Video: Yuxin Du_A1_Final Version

Hello everyone, I'm Yuxing. It's my pleasure to be here and show my rough ideas about my final video with all of you, guys. But I'd like to ask you a question at first. In your opinion, what is love?
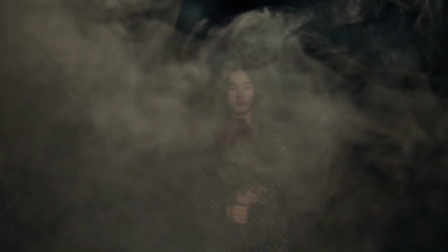0:15 I have to say, love has not only positive but also negative emotions.
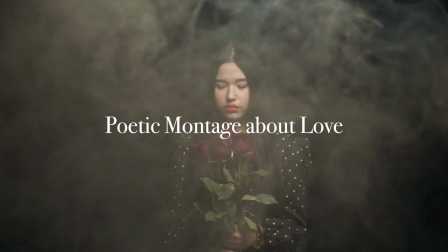0:21 Therefore, I like to create a poetic montage about love,
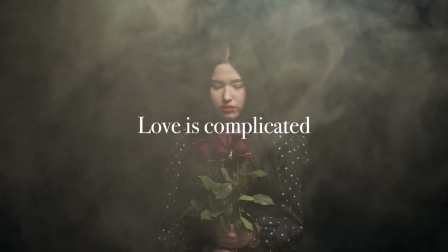0:25 to show everyone that love is very complicated, and love can become a source of pain and sorrow as well.
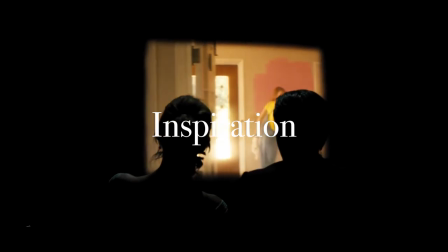0:33 The inspiration for my project comes from the end of a movie I saw a few years ago, La La Land.
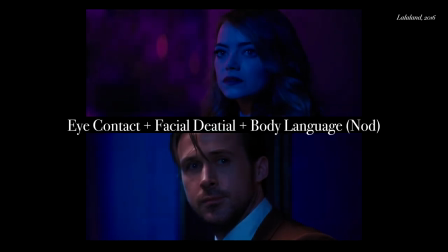0:40 Mia and Sebastian look at each other and smile without saying a word. This ending works so well and the knot is perfect. They love each other and always will.
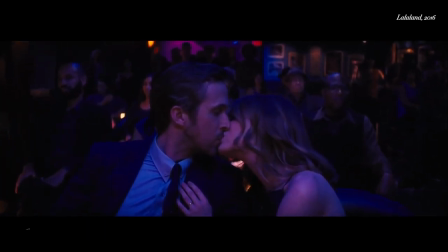0:54 But some things are just not meant to be.
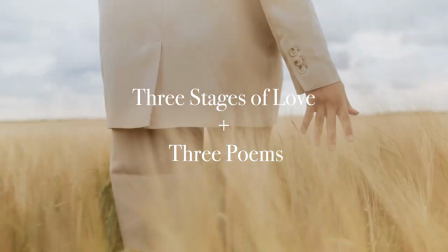1:01 There are three different stages of love, and my video will combine those stages with three different poems.
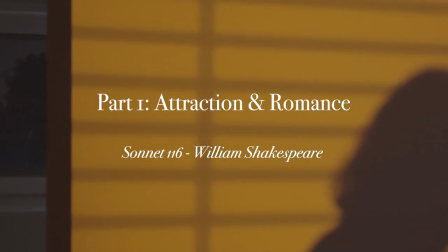1:08 The first part, Attraction and Romance, from poem Sonnet 116.
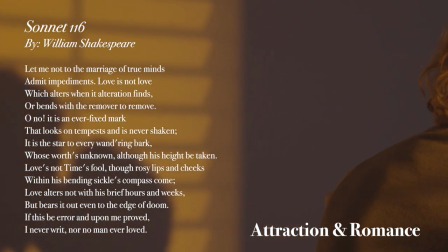1:15 This is the initial stage of love, where we experience feelings of infatuation and curiosity towards someone.
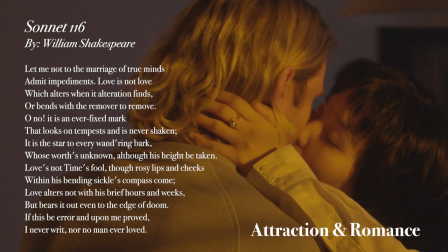1:23 We may engage in romantic gestures, express our love and affection, and share some intimate moments.
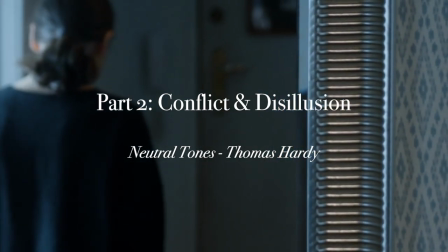1:31 The second part, conflict and disillusion. From poem, neutral tongues.
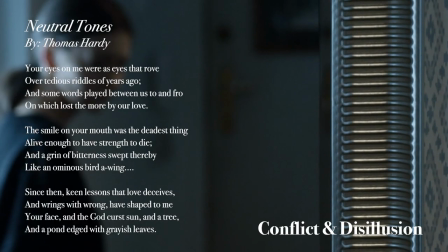1:39 At some point in the relationship,
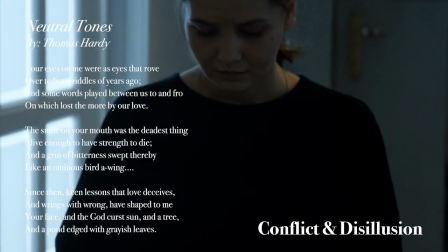1:41 we may experience challenges and conflicts that can cause us to feel disappointed or uncertain about the future.
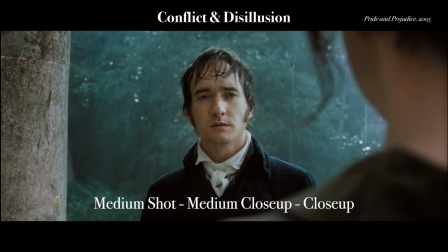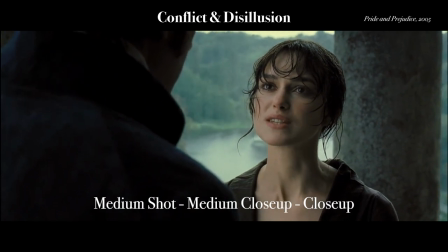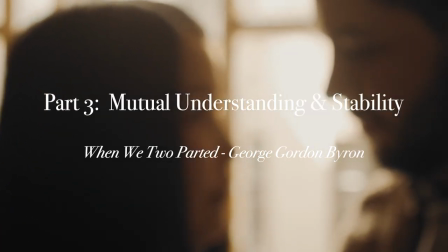2:02 The third part is about mutual understanding and stability, from the poem, When We Two Parted.
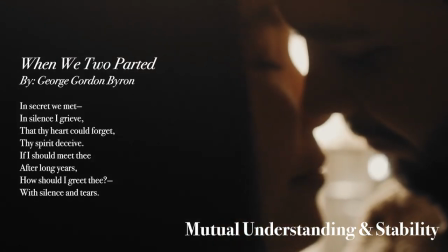2:10 If we are able to work through the challenges and conflicts in the relationship,
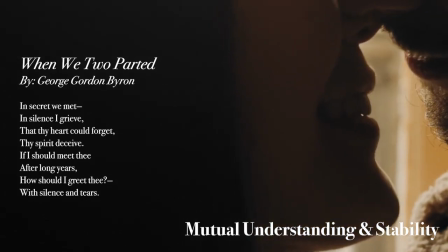2:15 we may have a deeper understanding of ourselves and each other, and have a sense of mutual respect, trust, and support.
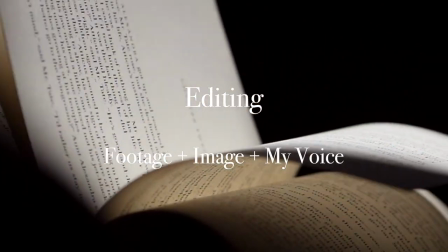2:24 For editing, I will collect some footage and images,
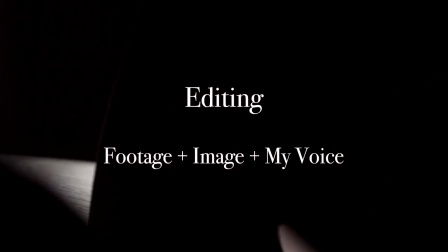2:29 recording my own voice reading some poems to join together those
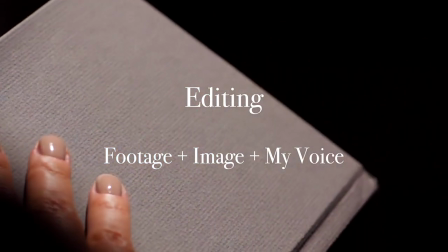2:34 unrelated components to create a single liner flow of poetic montage.
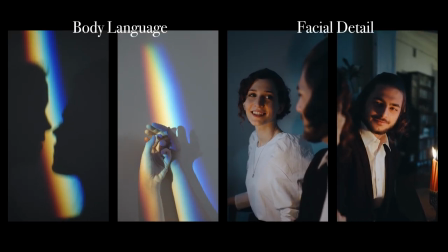2:39 As for emotional tone, I will use some body language and facial detail to show three different stages of love,
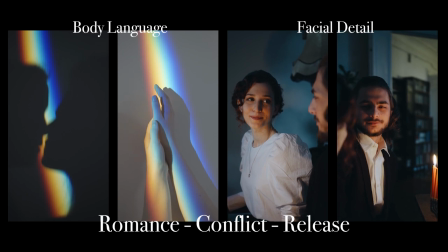2:47 from romance to conflict and finally to release.
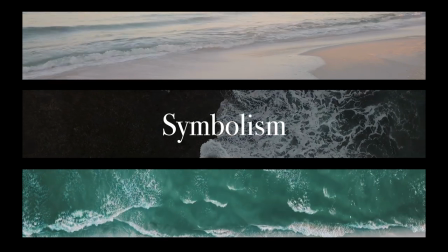2:52 I will also use the sea in different states as a symbol to represent love in different stages,
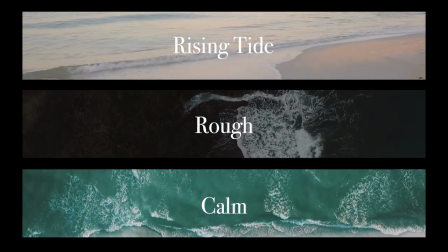3:00 from rising tide to rough and then to calm. For color time,
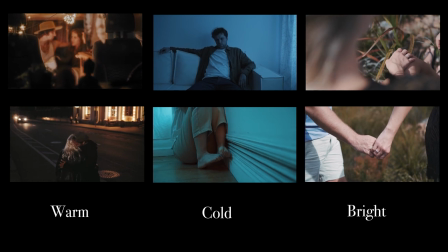3:07 stage 1 I will use warm colors to represent the positive side of love
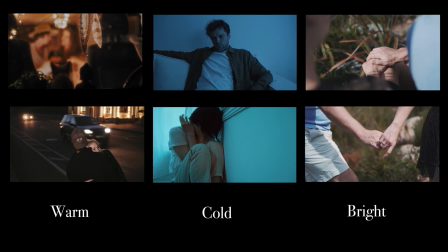3:12 and then I will use cool colors to show the negative side.
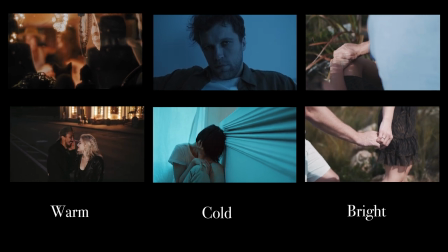3:18 Finally, I like to use bright colors to represent the stability of love and mutual understanding.
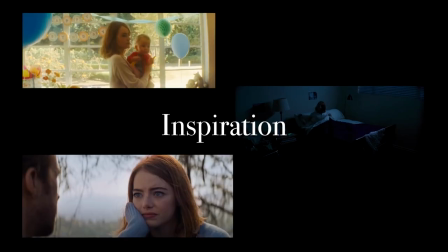3:25 Such ideas come from the movie La La Land.
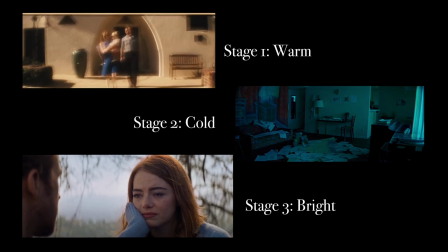3:28 The director represents the relationships of the two characters at different stages, through different color tones.
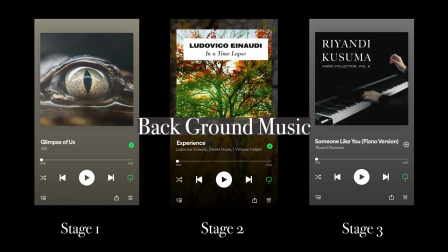3:36 Finally, I will use clips of us, experience, and someone like you as background music for the three different stages. Well, that's all my ideas about my final video. If you have any suggestions or questions, I would be super happy to talk to you further. Thanks for listening. Bye!